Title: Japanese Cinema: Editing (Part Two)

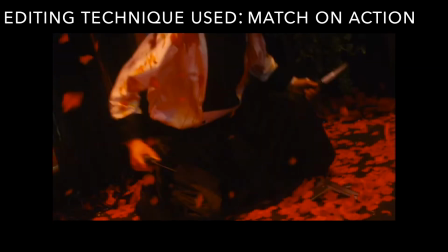(11:16)
These first 4 shots, connected by match-on-action edits, introduce the character in the duel we are encouraged to emotionally support.
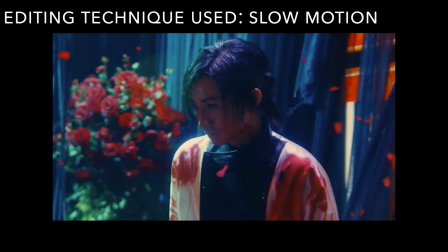(11:24)
His rise from a perhaps momentarily defeated crouch to a defiant standing rebound is broken up into 4 distinct shots.
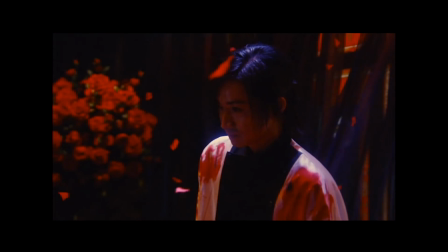(11:32)
This not only accentuates the drama of this movement, but suggests his emotional determination and our reinforced alignment and respect to his resilience,
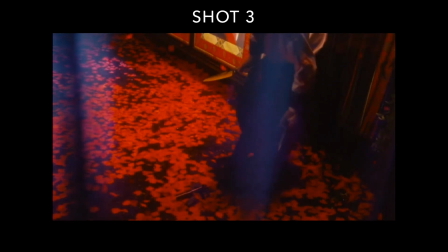(11:42)
because broken up in this way, the act of rising just looks more difficult.
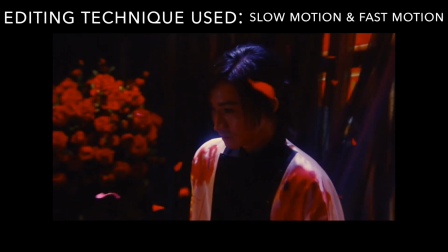(11:46)
The slow motion effect in the 4th shot confirms a dramatic and stylized determination.
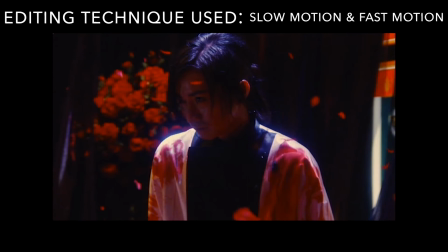(11:52)
It also gives us time to connect even more with the character, to root for him in the flurry of activity to come.
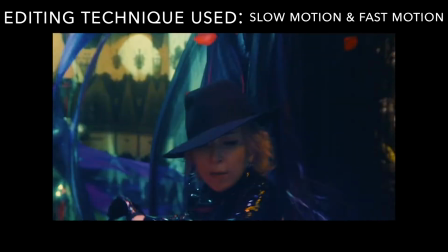(11:58)
This pause cuts to the fast action entrance of what we interpret to be the antagonist.
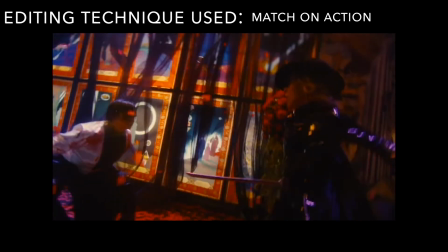(12:04)
While this coding is reinforced through aspects of mise-en-scène like her all-black costume,
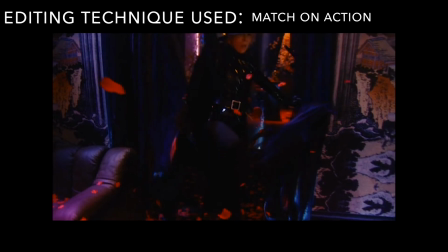(12:09)
and cinematography such as the long shot that discourages emotional identification between character and spectator,
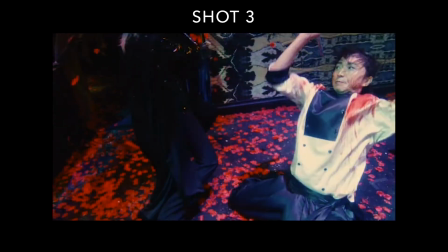(12:15)
the next sequence of shots in rapid succession diminishes her importance.
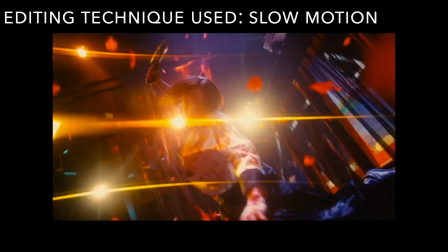(12:20)
This is reinforced by the next slow-motion glory shot of our hero, who is leaping to the attack and arrests our attention.
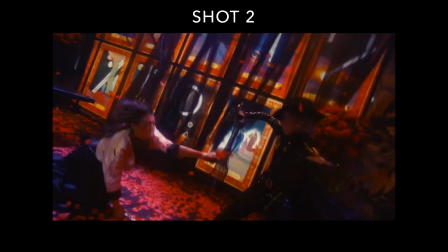(12:28)
Next, we have a grouping of short takes that creates a fast action pace,
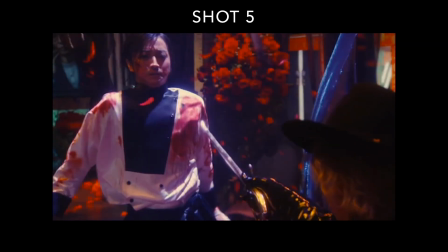(12:33)
but you might have noticed that they all conform to the spatial expectations of the 180 line.
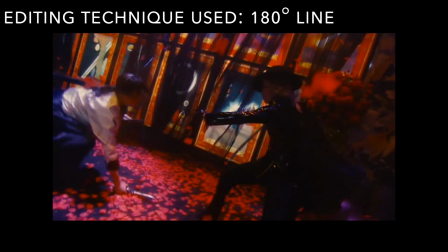(12:38)
As quick fragments, it would be easy to get confused, but because the 180 line is preserved,
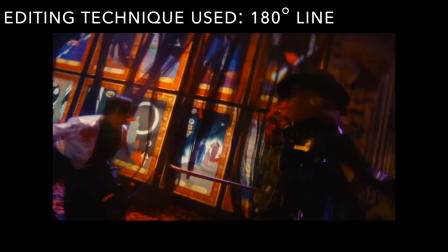(12:44)
the sense of where these characters are and how they interact is maintained through the juxtaposition of match-on-action cuts,
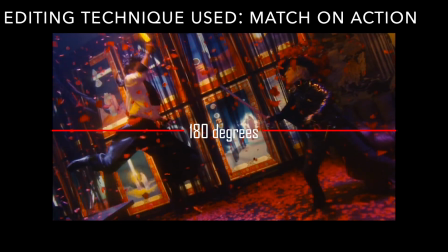(12:51)
which also help preserve a sense of continuous time and space.
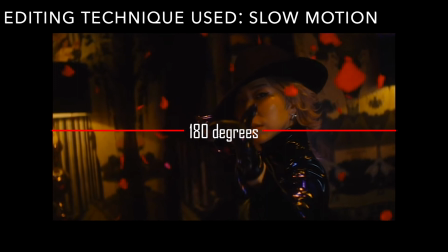(12:55)
The moment when the character in black poses in slow motion with a sword is joined to the next shot with an eyeline match back to our hero.
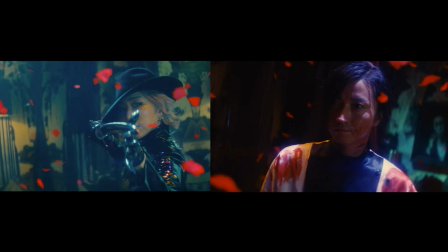(13:03)
The 180 line has created a face-off between 2 people, but the sequence is interrupted with shots of a 3rd character in a maid's outfit pounding at a door.
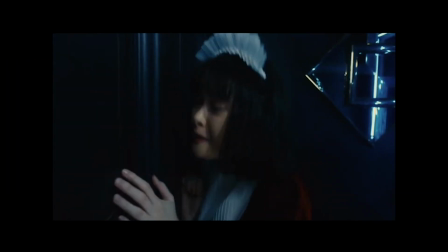(13:12)
We may not know why she is upset or where she is,
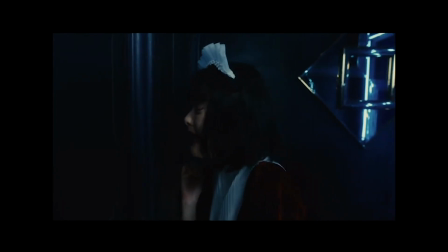(13:15)
but we interpret that she is somewhere outside the main action with assisted information from the mise-en-scène color scheme.
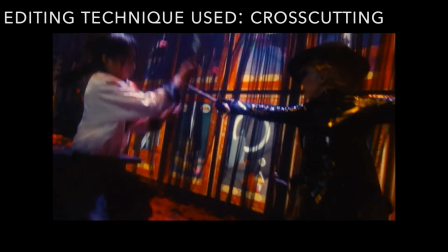(13:22)
Nevertheless, we interpret that she is reacting to the fight sequence in real time because of cross-cutting.
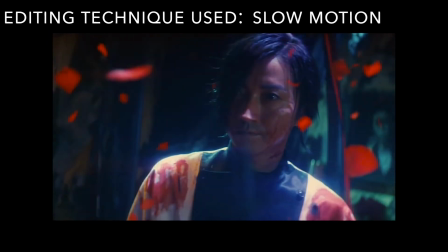(13:28)
We also can infer an emotional link between her and the hero of the duel due to the slow motion
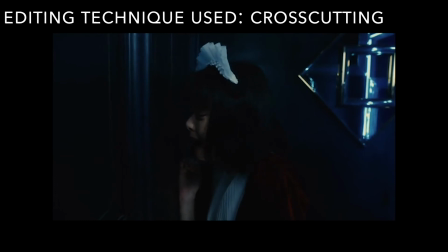(13:34)
on his face in a moment of vulnerability that immediately precedes the shot of her pounding on the door.
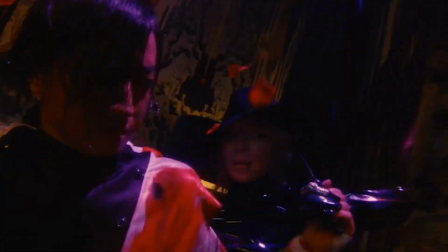(13:40)
So with that head start, I encourage you to work through the rest of the scene. What is the result of the duel?
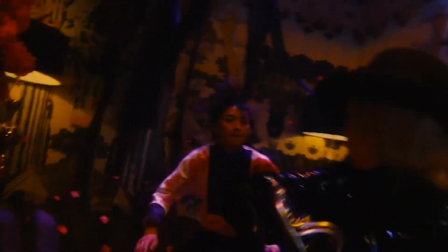(13:46)
How do you know? What's going to happen next? And what's with all those flower petals?
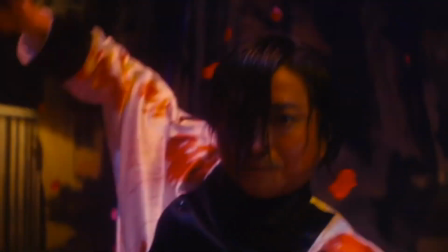(13:51)
Is there perhaps a graphic match or insinuation in the sequence that suggests what they might mean?
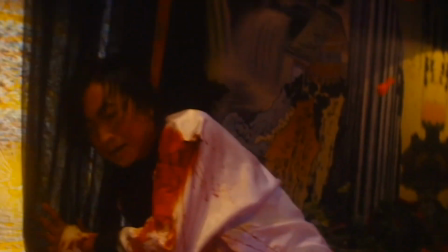(13:58)
And finally, how would the scene have been different if it had been a single take?
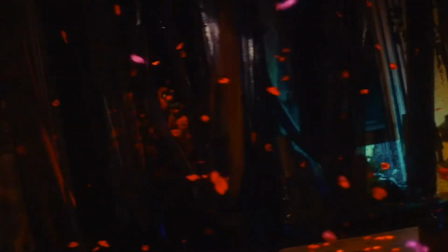(14:02)
How much meaning in this scene relied on the organization of 44 shots in just over a minute and a half?
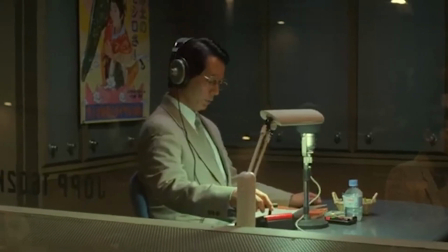(14:11)
This is just an introduction to a few of the techniques editors use to make narrative and symbolic sense of what is ultimately a collection of film fragments.
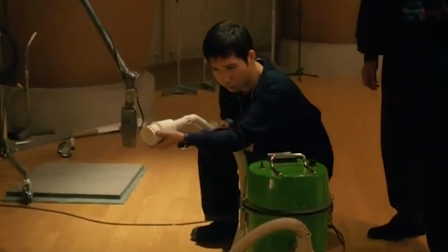(14:19)
Editors help build film worlds in terms of film space, film time, and film meaning,
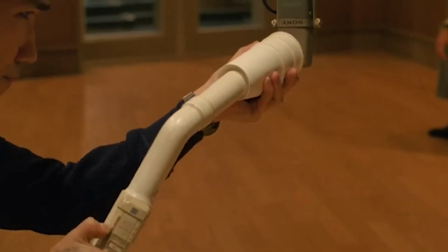(14:25)
but the individual shots recorded by the camera are not the only thing editors and filmmakers plan and manipulate together.
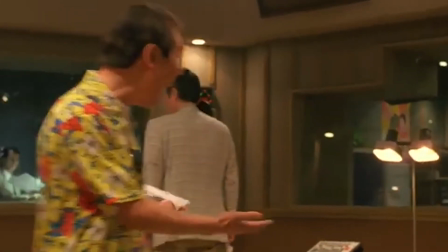(14:32)
We have one more formal film element to consider, and that is, of course, sound.